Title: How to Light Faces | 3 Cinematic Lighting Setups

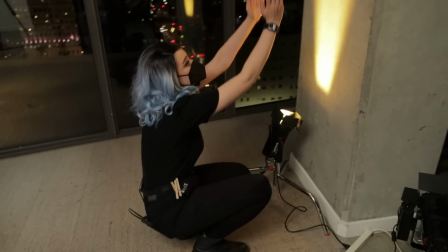and bam. Now it's this V of light.
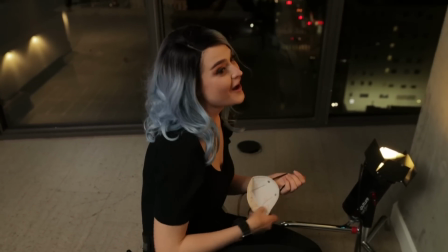V of light? I see what you did there. I see what you did there. I'm a genius. Hi, I'm Valentina V, and welcome to 4-Minute Film School. Today we're in this beautiful loft location in downtown LA, and we're gonna light 3 faces 3 different ways.
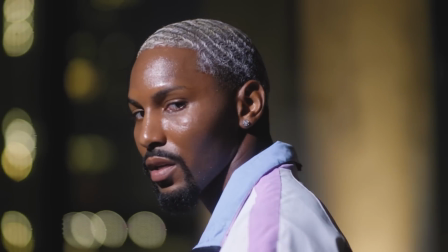I'm gonna show you how to do this, and this. Let's go.
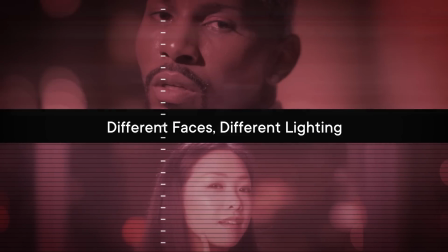Obviously, different people are going to require different lighting depending on their gender, their age, their skin color, or even what type of shoot you're doing. Beauty's not gonna look the same as narrative.
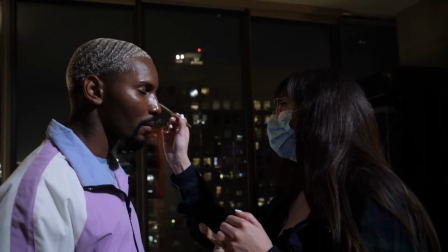Today, we're gonna be using a lot of different techniques.
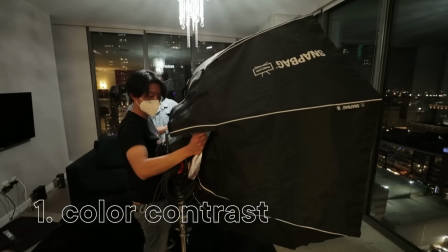We'll be playing with color, we'll be playing with different types of soft light versus hard light, and lens filtration. And I hope that I can talk you through some of my to-go methods for every different type of person, or at least just 3 different types, because that's the number of people we have here today.
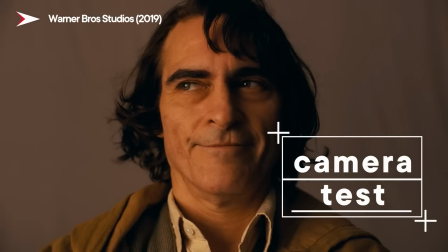On a bigger Hollywood production, usually there would be an entire day or set of days dedicated to makeup tests and wardrobe tests,
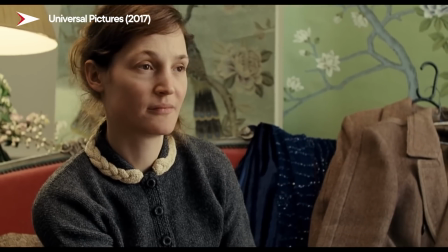where the talent will go in front of the camera in their full wardrobe and makeup,
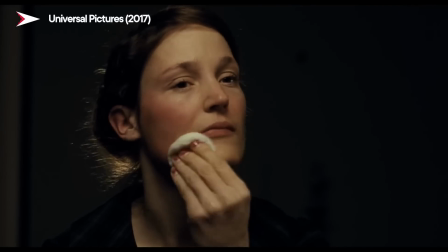and the cinematographer will run through, okay, what lens is best?
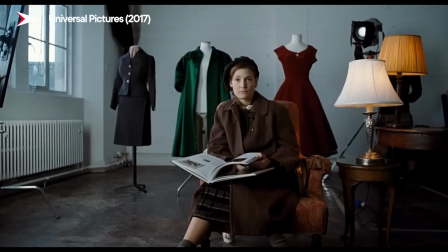What filtration is best? How are we gonna shoot this? What works for that particular actor? This is sort of my take on a makeup camera test, except we're actually gonna shoot some stuff. I'm super excited to be joined by my friend Kevin Reyes again.
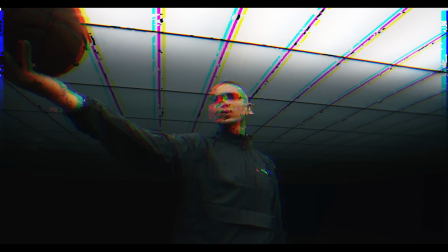Hi guys, my name is Kevin. I'm a DP out of LA, and I'm so stoked to be back shooting with you guys today. Thank you for being here. Oh, that's the COVID high five. I'm really excited because we're doing 3 different setups today.
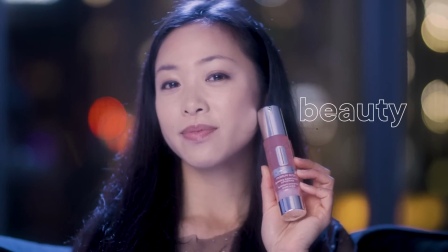We are doing a fashion setup, a beauty setup, and a more commercial setup that you know a thing or two about shooting fashion and beauty. Yeah, a couple things that I tried to look for with fashion, beauty, and even narrative is soft sources.
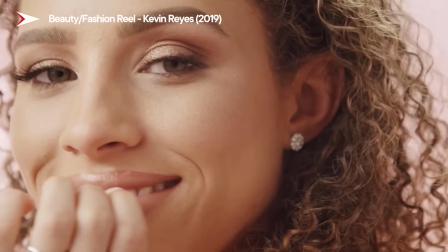Soft sources are great because they make any face usually look pretty flattering.
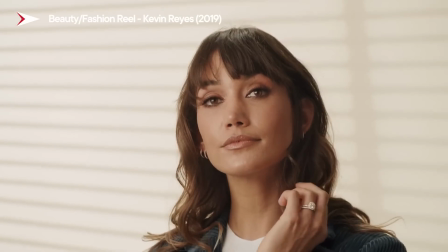They hide blemishes, they hide any imperfections, and it really just makes people look good on screen. So I'm really excited to explore what that looks like for us today. And we have the additional challenge of these windows, because they're just full-on windows.
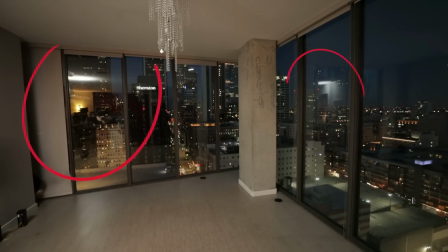There's a lot of reflections going on.
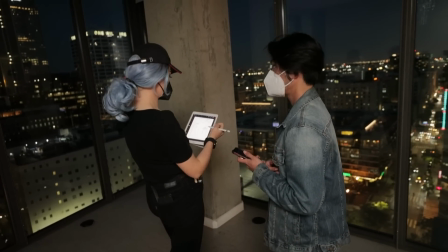I specifically wanted to wait until nighttime to do this so that we can get the full, scope of the bokeh from the background. So lighting with soft sources is gonna be a little challenging, but I think we can get it done. I think we can. We got the A-team, we got Valentina, I'm coming on board. We got this, girl. We got this.
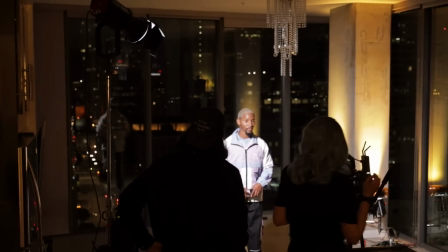For this first setup, where we have a fashion shoot, we are going to have him move about the space.
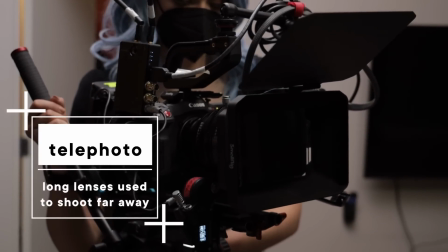Today, I'm mainly trying to shoot with telephoto lenses, so something like 50mm, 85mm, for a couple of reasons. The first one, if you have a wide shot like this, all of the little pinpricks of light in the background are really, really small. And the second, you can actually see the light source in the reflection. Not very good.
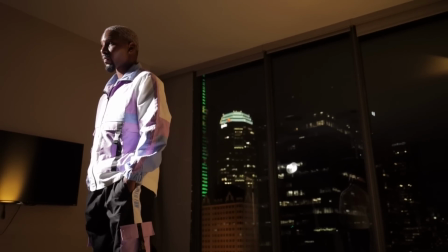But if you zoom in on the lens, then not only are you framing out that light,
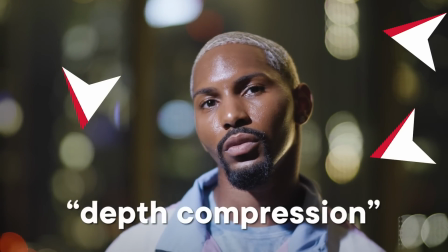but also the balls of light in the background are growing bigger, they're growing softer, and it's a little bit more of a beautiful look.
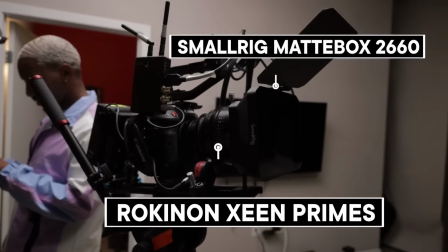So here we have the Canon C70 with the Rokinon Zine primes, and I have my 50mm on here right now.
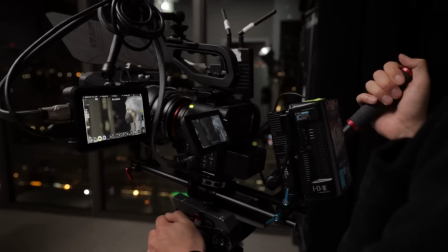The 50 is a really good lens for portraits, but maybe if we need, we can also punch into the 85. Before we start lighting, I want to get our talent in the shot so that I can build the lighting around what he looks like. So this is Cecil, and he looks so good right now. I have a lot of things that I'm taking into consideration when I'm lighting his face.
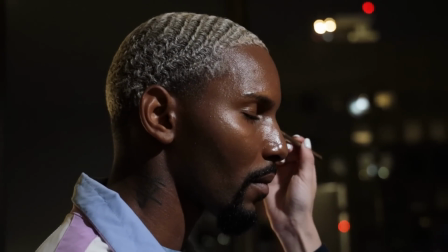So I had the makeup artist give him a dewy complexion with some highlights, because with people with darker skin tones, I personally like to focus on showing off specular highlights,
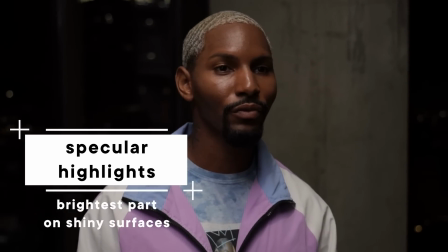how the light reflects off their skin and the fall off from the brightest part to the darkest part. That fall off should be quick. Also with darker skin, I like to shoot with harder light than softer light because it absorbs more light. Therefore, you can do that and it'll still look really, really good. So I want to key him with a hard light.
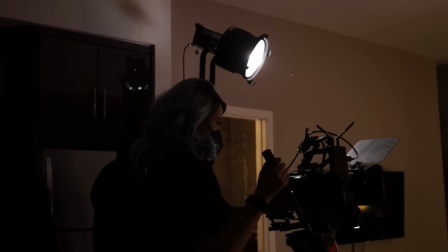That's also really helpful because keying with a hard light doesn't require a large soft source. So unlike the large soft source that's coming off from the top here and reflecting everywhere, and we're seeing all these reflections, having a single hard key is going to be good.
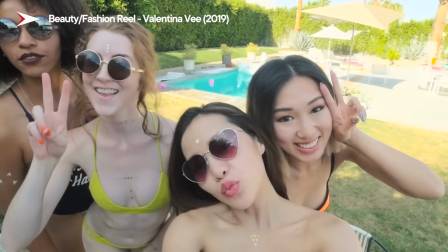When I'm shooting beauty, for example, I normally wouldn't use a hard key, but because this is fashion, it could be a little bit more editorial. That hard key is going to pick up on all of these really interesting details in his clothes.
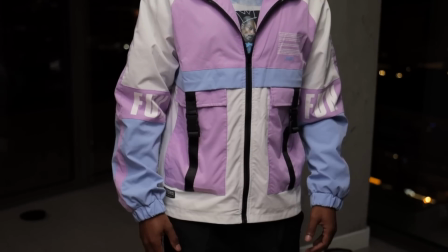It's going to complement the outfit as well as his face. As far as the outfit goes, we have this cool look happening. It's both cool as in not warm, and it's awesome. We have the blues, we have the purples, we have the whites, and if you take a look at the color wheel, it's all on this side of the color wheel. So if I want to have any sort of other pops of light, I want it to be contrasted. So in the back, I want to pop on some orange lights. So when he walks in front of them, it'll look really nice.
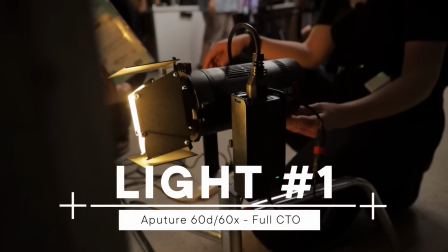So what's cool about the 60X is that it has a tungsten function, so it's already going to be really warm for me, which is really nice.
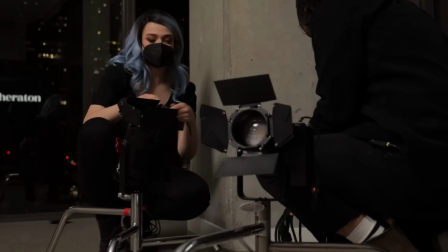And then we have the 60D over here, which we will have to gel to match.
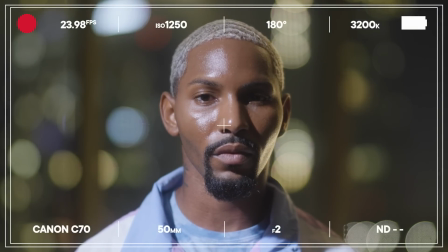Striking. I want to create more dimension, so I just close up the barn doors, and bam.
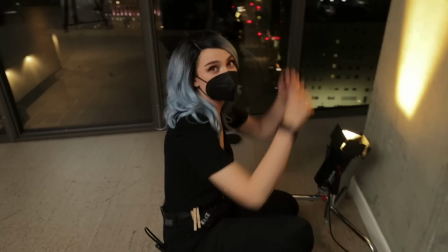Now it's this V of light. V of light?
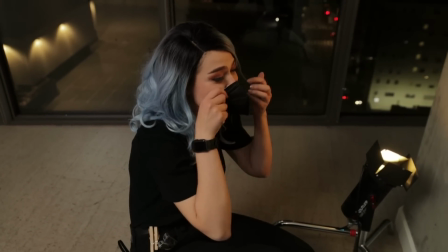I see what you did there. I see what you did there. I'm a genius.
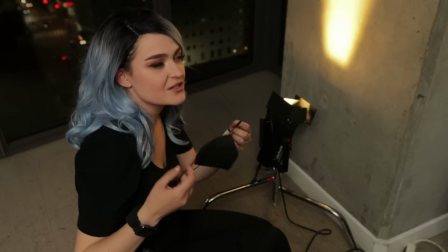Literally everyone will, anything associated with V, everyone's always like, I'm like, yeah, V mount batteries.
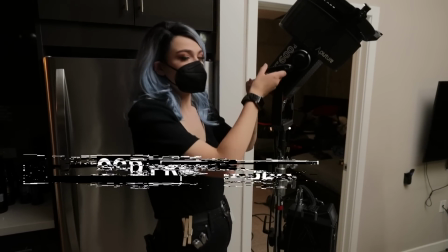Yeah, I was just gonna say that. Exactly. The next light that I want to set is the key light, which is going to be this 600D.
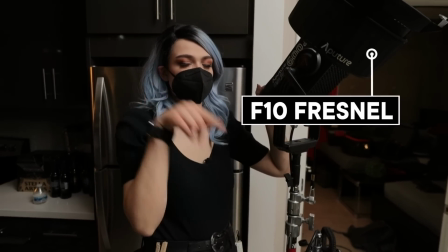I'm going to try it with the Fresnel, but I think I might switch it to the spotlight depending on what it looks like on his skin.
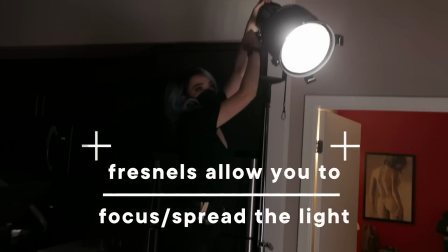So I'm going to tighten the beam up as much as possible because the last thing that I could possibly reflect off of is actually the floor.
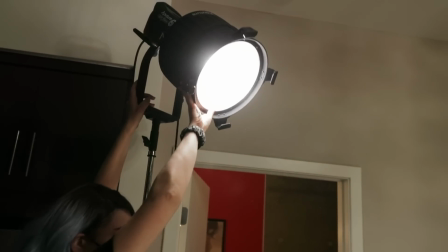So let's see here. And can we get Cecil to come back in, please?
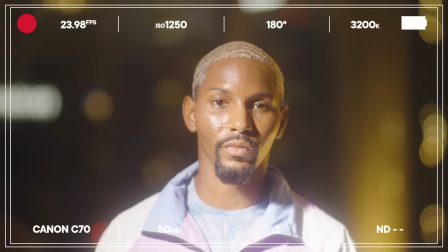So right now, I really like the light quality, but I want the bokeh in the background to pop a little bit more.
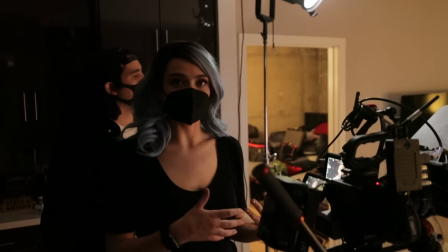I'm exposing for the key instead of exposing for the bokeh.
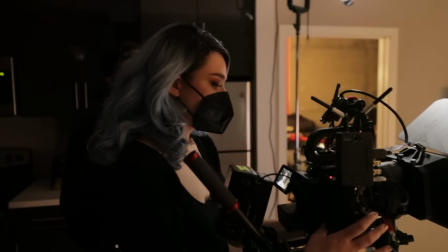So if I were exposing for the bokeh in the back, I would actually want to up my ISO slightly.
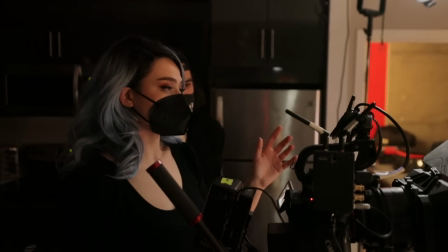But as soon as I up my ISO, it really blows out the front there because this is too hot.
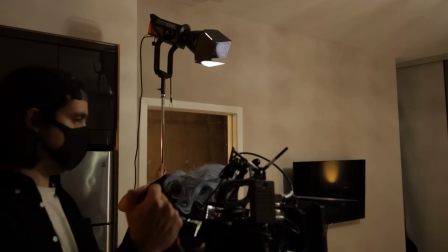We still have the 600D up here. It is at 0.1%.
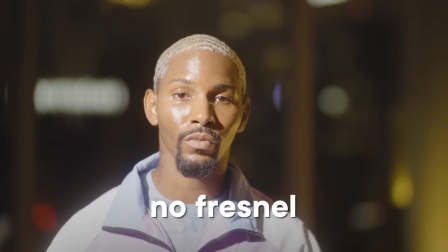We took the Fresnel off and put the standard hyper reflector on. But now we can't actually control the flood and spot.
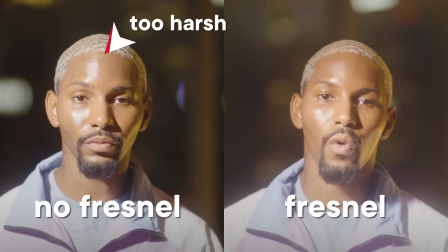And that is not really great for the quality of light I'm trying to achieve.
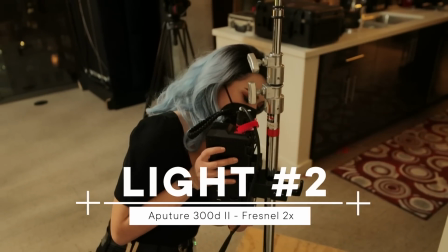So I'm gonna switch this out for a 300D, which is a less powerful light, and a Fresnel 2X.
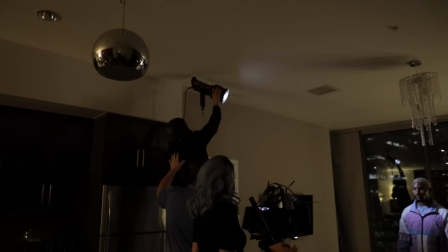So it's still a hard light with a Fresnel, but it's just less intensity. Perfect.
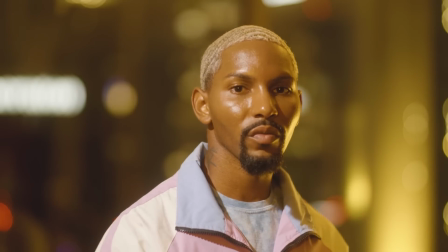Oh, there we go. That's what we want. So you see how his highlights popping on his skin?
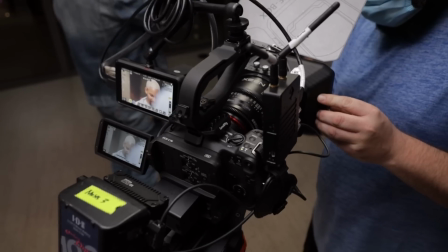Last but not least, I added a filter in front of the lens. This is Black Satin 1. Specifically, Black Satin is really good for darker skin tones because it enriches the colors of the blacks.
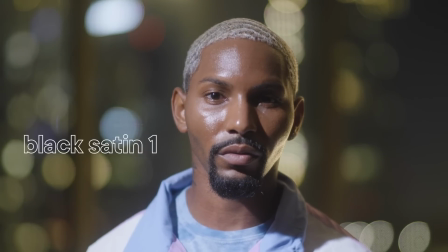It makes them warmer and it gives a little bit more of a punch so that you can see more of that. His face is beautiful and his skin is so smooth, so we want to enrich that as much as we can.